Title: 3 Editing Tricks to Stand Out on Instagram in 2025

Today's objective is to give you 3 fundamental editing techniques that will immediately help you gain attention on Instagram. They're extremely easy and I think they're gonna skyrocket your engagement or engagement for your clients. So without dragging it out any longer, we're gonna get straight into Adobe After Effects.
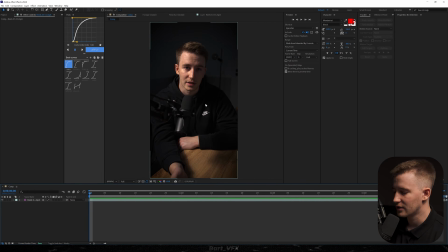(0:12)
Alright, so we're in the software, I got a talking head over here. If you're interested in comp settings, here you have it. And as for the first method, we're gonna create big text. So basically having big captions over here is gonna force the viewer to read what's on the screen.
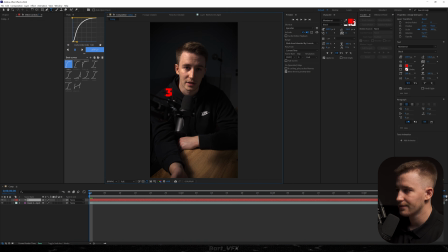(0:25)
I'm gonna grab the type tool, I'm gonna click here. I'm gonna type in 3, let me just change the color to white, and I'm gonna create another text. I'm gonna hit Ctrl D, and then I'm gonna type in editing. I'm gonna do it one more time, then I'm gonna type in mistakes.
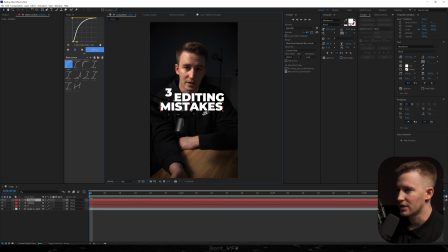(0:39)
I'm gonna probably put it somewhere here, then mistakes somewhere here, and 3 will be at this position. So basically what we need to do here is scale up the text, but not only, we also need to place it nicely. So as for the number 3, I'm gonna hit S, and I'm gonna bump up the scale. I'm gonna go to mistakes, also hit S and bump up the scale.
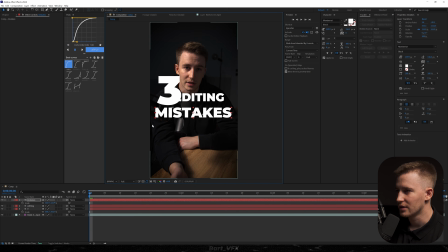(0:58)
You kind of have to keep it in mind that on Instagram they are cutting out the borders, so just make sure that it's not entirely close to the edge. Alright, something like that I think will be perfect. Maybe a little bit of scale for editing. As for the mistakes, I think we should change the color. Red would be a perfect fit here. And then something we need to add to the editing is the effect called drop shadow.
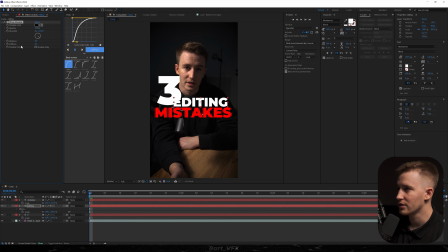(1:17)
I'm gonna bump up the opacity so it's more visible, change the distance to 0 so it's spreading all over the place, and then softness to around 150.
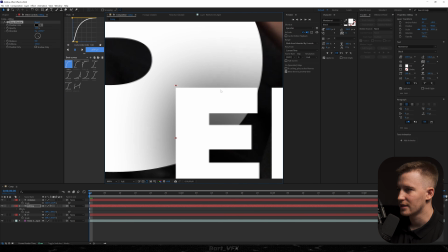(1:24)
And that way, as you can notice here, we got that nice separation before and after.
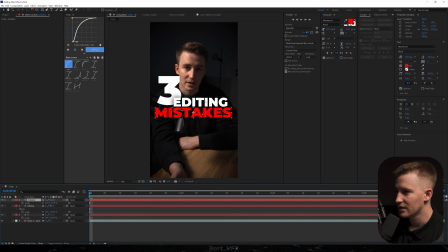(1:29)
We could probably copy that effect and paste it into mistakes, and then we're gonna have a little bit of separation over here. And that way it's already looking very appealing. But now what I'm gonna do is actually create a keyframe for opacity. So I'm gonna hit T, hit the stopwatch, go back, change it to 0, and now I'm gonna offset some of these layers like that.
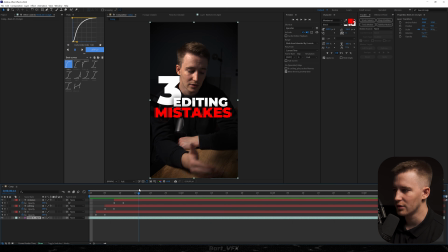(1:47)
Okay, should be perfect. So now the next thing to make it even more readable is adding a little bit of exposure, actually exposure drop. So I'm gonna add the effect to our reel. I'm gonna click the stopwatch for exposure, hit U, move forward, and just drop it down a little bit. And that way it's way more readable. You can kind of focus on what's in here.
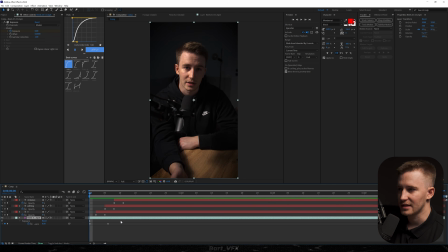(2:05)
And then another effect I would add, just to emphasize the text even more, is Gaussian blur. So I'm gonna do pretty much the same. I'm gonna hit the stopwatch, hit U, go to the second keyframe, and bump it up a little bit.
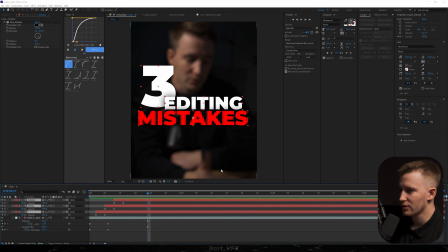(2:19)
And that's even better now, before and after. We're gonna probably recompose it and call it text, hit enter, and I'm gonna just delete it.
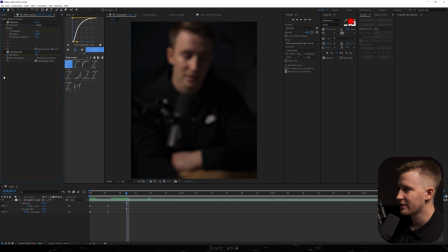(2:27)
Maybe we'll use it later on. I'm gonna turn off the effects and let's focus on the second method.
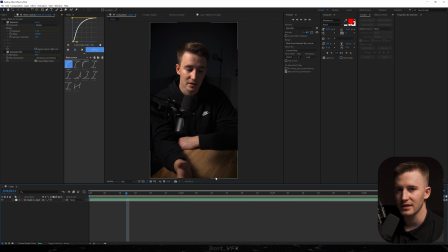(2:32)
So in number 2, we basically need to create tracking for the face. So make sure you're on the first frame, then head over to tracker. If you don't see it, go to window and click here. I'm gonna click stabilize motion and double box will appear.
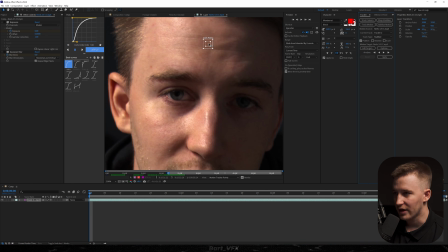(2:45)
Now I'm gonna drag that box above, and we need to find a place where it will be perfect to attach our double box. So for this, it's really good whenever you got pimples, you can just attach it here. But let's say I didn't have any, which would be awesome, but that's not the case.
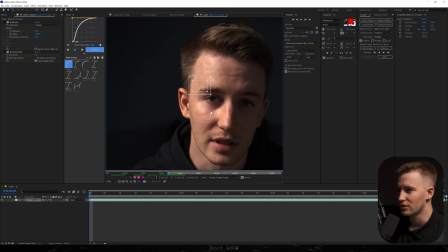(2:59)
So for this, I think maybe a good point would be attaching it to my ear.
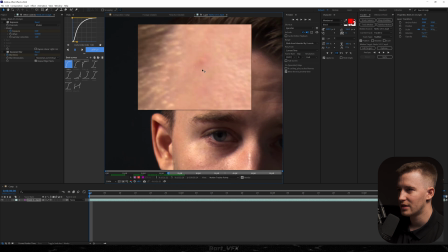(3:04)
Or maybe I'm just thinking the hair would be better. Or actually, I'm gonna grab that pimple over here.
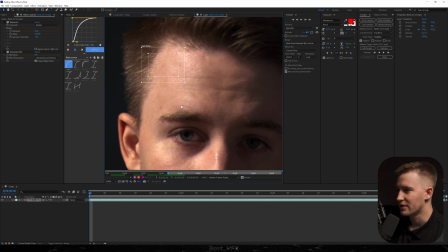(3:09)
So just find something that is visible on the face. It might be a mole, it might be a piece of hair, it can be an eyebrow, but eyebrow is moving a lot, so it will be hard.
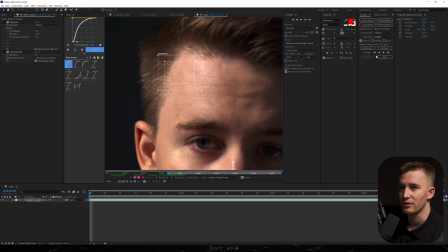(3:17)
But now once you got your double box attached, you can head over to our tracker panel and click analyze forward.
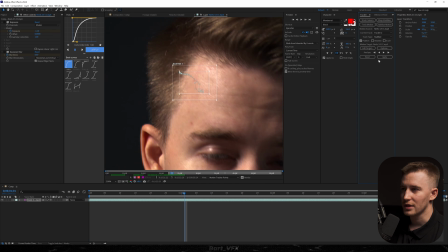(3:23)
Okay, it's losing it a little bit. So something we could do here is go back.
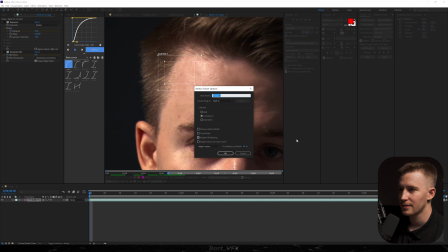(3:27)
So I hit Ctrl Z, and now we can actually go to options. And if you head over here, you got something like stop tracking. And here you can set the percentage of the confidence. So it basically means if the software supposes that it's lost the tracking, it's just gonna automatically stop. So you can readjust it. 80% is the sweet spot, so I'm gonna hit OK. I'm gonna adjust it one more time, and I'm gonna play it back.
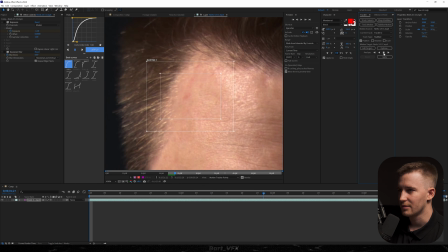(3:47)
Okay, it's lost a little bit. I should have set it to like 90, maybe 95. It wasn't that bad. I think it's gonna work fine.
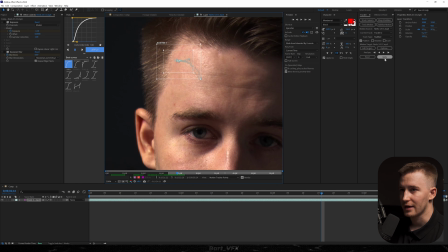(3:53)
So now, since we got it, we need to hit apply. Then the box will appear, just hit OK.
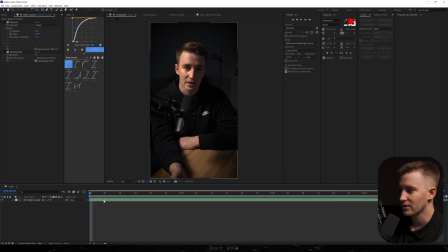(3:58)
And as you can notice, the camera is following my head movement. So now let's say we're starting the video, we want to grab the viewer's attention.